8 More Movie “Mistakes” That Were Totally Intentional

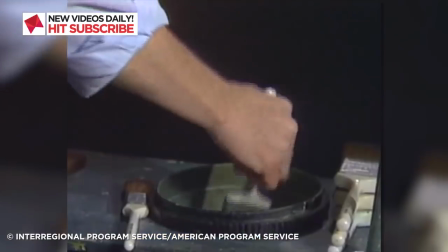If an artist is good at their job, then you'll be led to believe that every brush stroke is intentional.
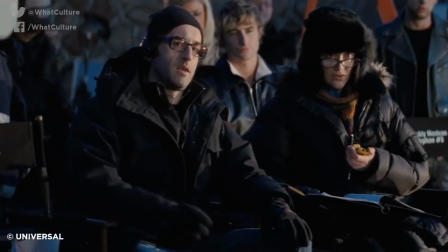But it's a truly hard task to keep track of all of them when you're making a film with countless other people who might just f**k up your work.
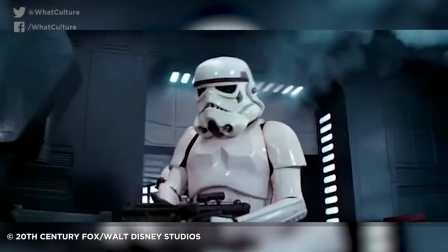Most of the time when somebody messes up and it makes its way into the movie, it's only discovered later when the whole thing is completed,
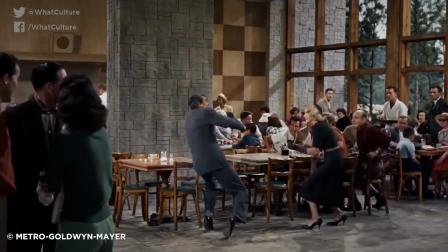because I mean, why would a filmmaker release a film with obviously broken bits in it? this isn't the video game industry,
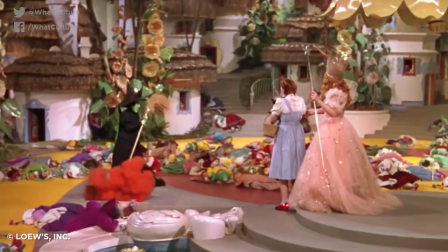we're talking about Hello Bethesda. But occasionally, that's actually exactly what happens.
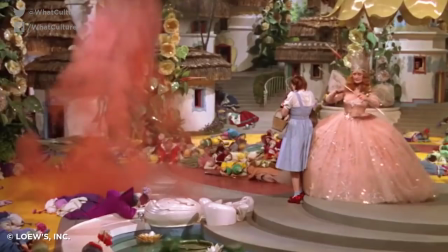Sometimes mistakes are left in there, making them, not really mistakes at all,
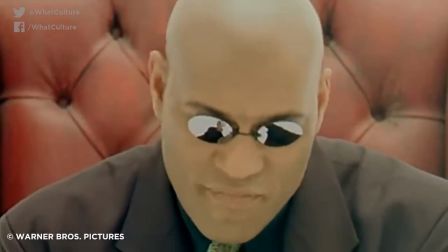but actually a hint at something else, that either production or budget restraints forced into being.
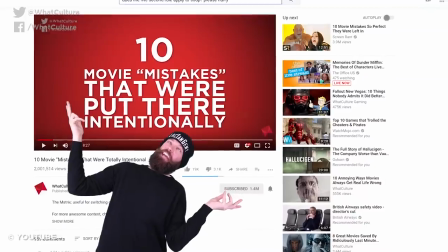We've already looked at 10 of these moments, so why not till the rich soil of content once more and look at these?
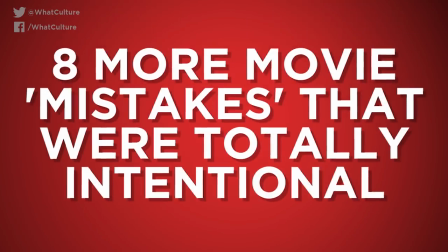With this in mind, I'm Jules for WhatCulture.com, and these are 8 more movie mistakes that were totally intentional.
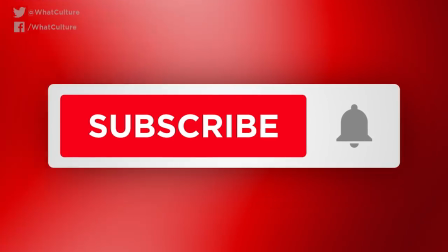But before we begin, don't forget to subscribe to stay notified. Ding, ding, done.
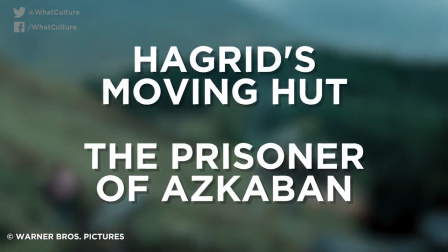8. Hagrid's Moving Hut, The Prisoner of Azkaban When the directorial switch happened for the third Harry Potter book film,
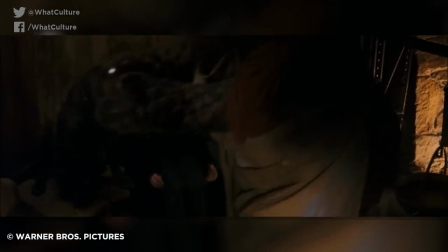there was a definite move to recapture some of the spirit of the books in the aesthetic designs.
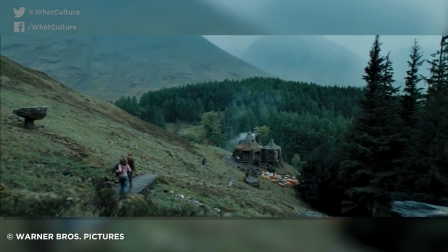Unfortunately, this meant that Hagrid's hut and the Whomping Willow were moved, which fans have long considered to be a glaring mistake,
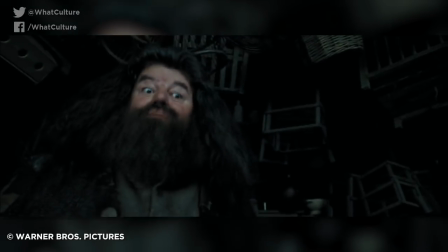especially as Rowling's own design notes for the films had them far closer to the castle. but it wasn't a mistake.
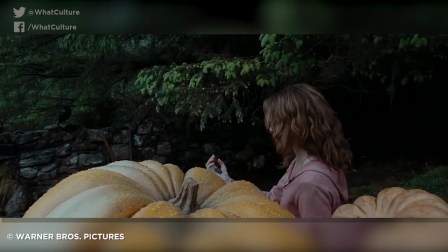For the key Buckbeak rescue sequence, it was required that Harry,
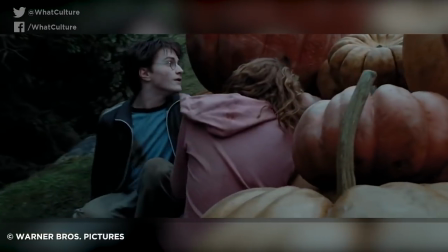Ron, and Hermione have a raised vantage point for both to witness the events and for the time travel element to work convincingly.
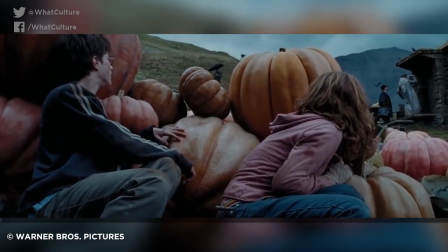So, the hut was moved in order to better suit the story, so while not technically correct, made much more sense for the director.
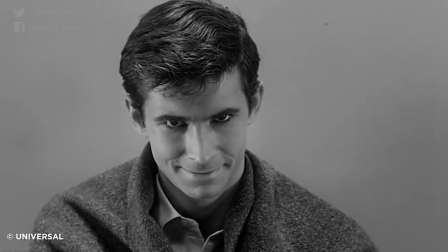7. The Missing Front Door – The Birds As he proved in Psycho, Alfred Hitchcock was a master of narrative implication,
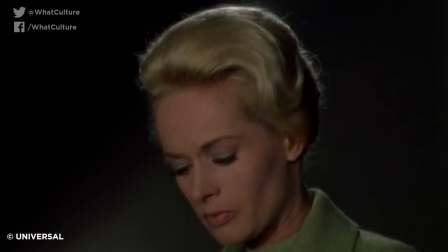making things happen in the imaginations of his audience without actually showing them on screen
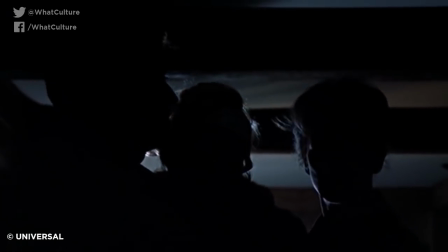which is why the final sequence in the bird includes a moment where the survivors leave the house and mitch
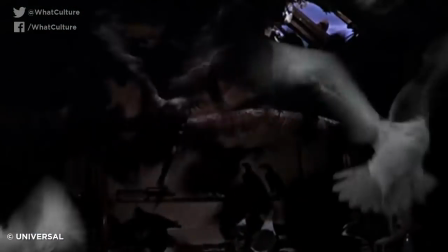opens a front door that isn't even there he clearly mimes opening the door which is then shown not to be there when they walk through the doorway and out of the
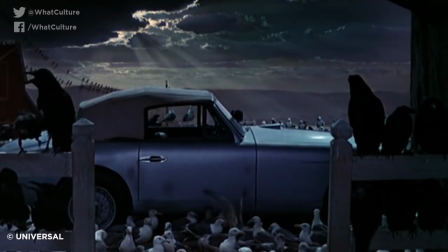house and again that's exactly what hitchcock intended the audience simply filled in the gaps with their imagination and a little encouragement the
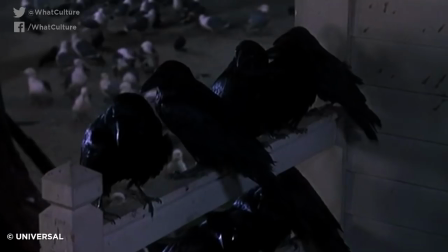door had to be removed to allow the camera to move through it, so the director used light to imply that the door was opened while Mitch mimed.
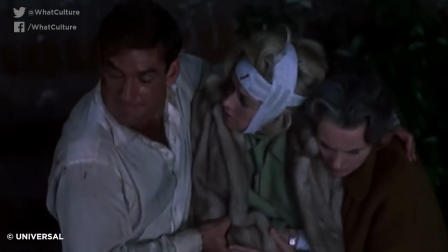As Victoria Cartwright later reported when he was asked why people wouldn't notice, he put it down to the magic of movies.
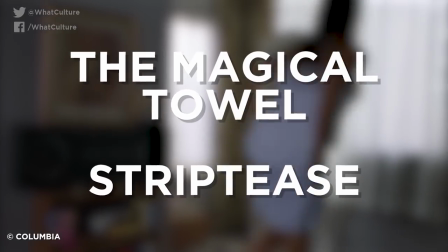6. The Magical Towel – Striptease In the notorious Demi Moore movie Striptease,
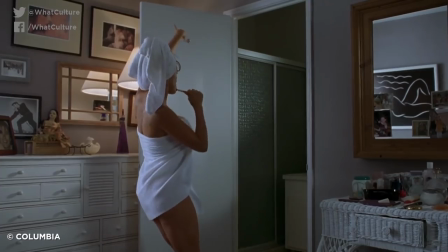we get one of the most gratuitous nudity shots in the history of cinema as Moore dances around her bedroom in a towel to Annie Lennox's Little Bird .
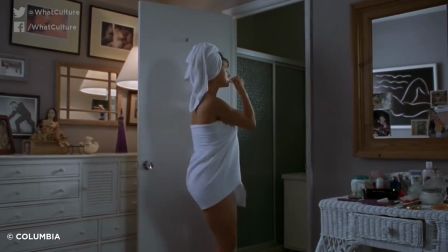As she puts her underwear on,
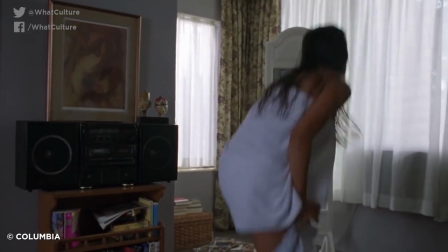there's a brief shot that shows her about to pull off the towel covering her body, only for the next scene to show it still tied around her.
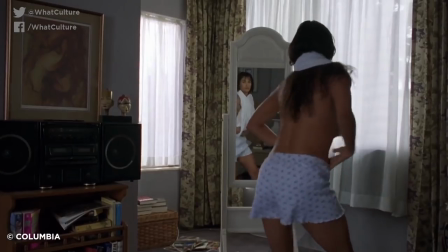Her modesty was apparently intentionally covered despite it appearing to be a mistake as the
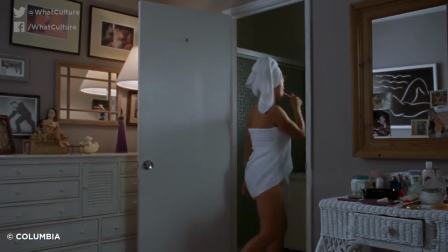filmmakers didn't want her to be topless during that part of the scene when she bent over to put her shorts on,
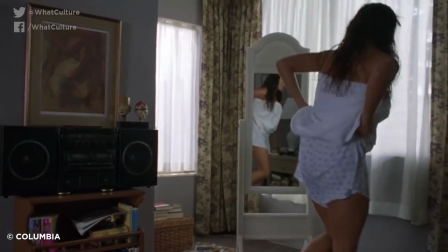because that would obviously be too much. 5.
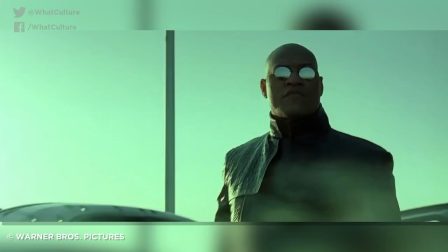The Disappearing Barrier – The Matrix Reloaded During the excellent highway sequence in The Matrix Reloaded,
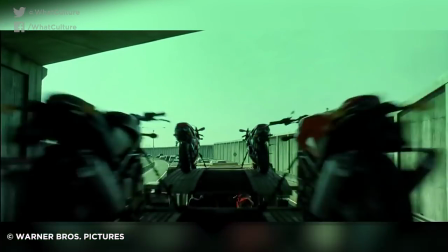which is actually one of the only really great moments of the film, we get to see the twins taking on the full might of Morpheus and a katana.
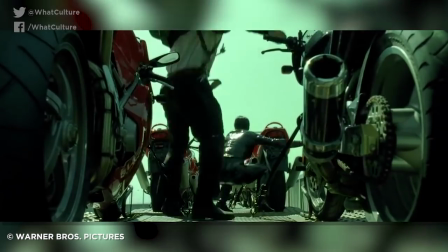Sparks fly and some of the best car stunt work ever made is committed to scene.
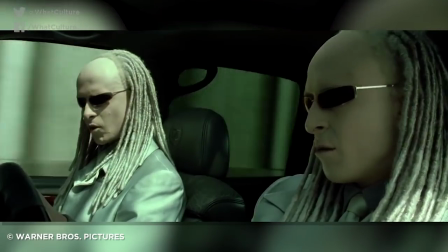But there's a mistake in Morpheus's defiant last stand moment, because when he dodges the twin's car and somehow flips it with one swing of the blade,
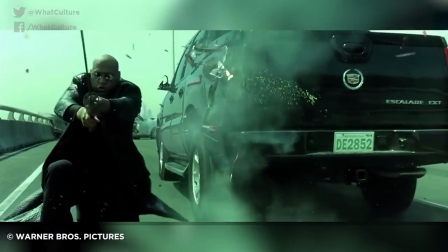in the shots from behind Morpheus you can clearly see the narrow road has two crash barriers, but then in the wide shot there's no barrier between the action and the camera.
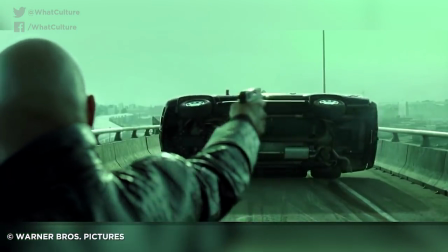But it's not actually sloppy though, the barrier was removed intentionally so that we could actually see him slice through the car in cool slow motion.
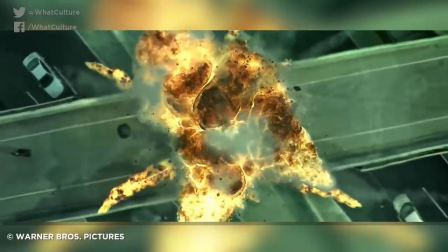The barrier then returns for the closer shot and the bird's eye views. So yeah, it's technically a mistake of design choice, but works in the grander scheme.
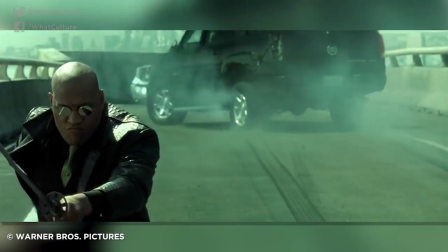Plus, I mean, you could always just blame it on the coding of the Matrix Excel for having a mare. I mean, trust us, it happens here all the time.
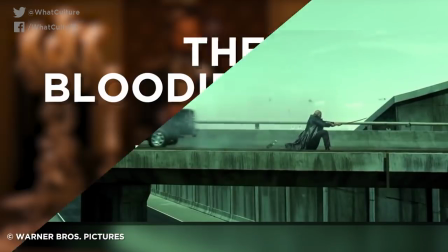4.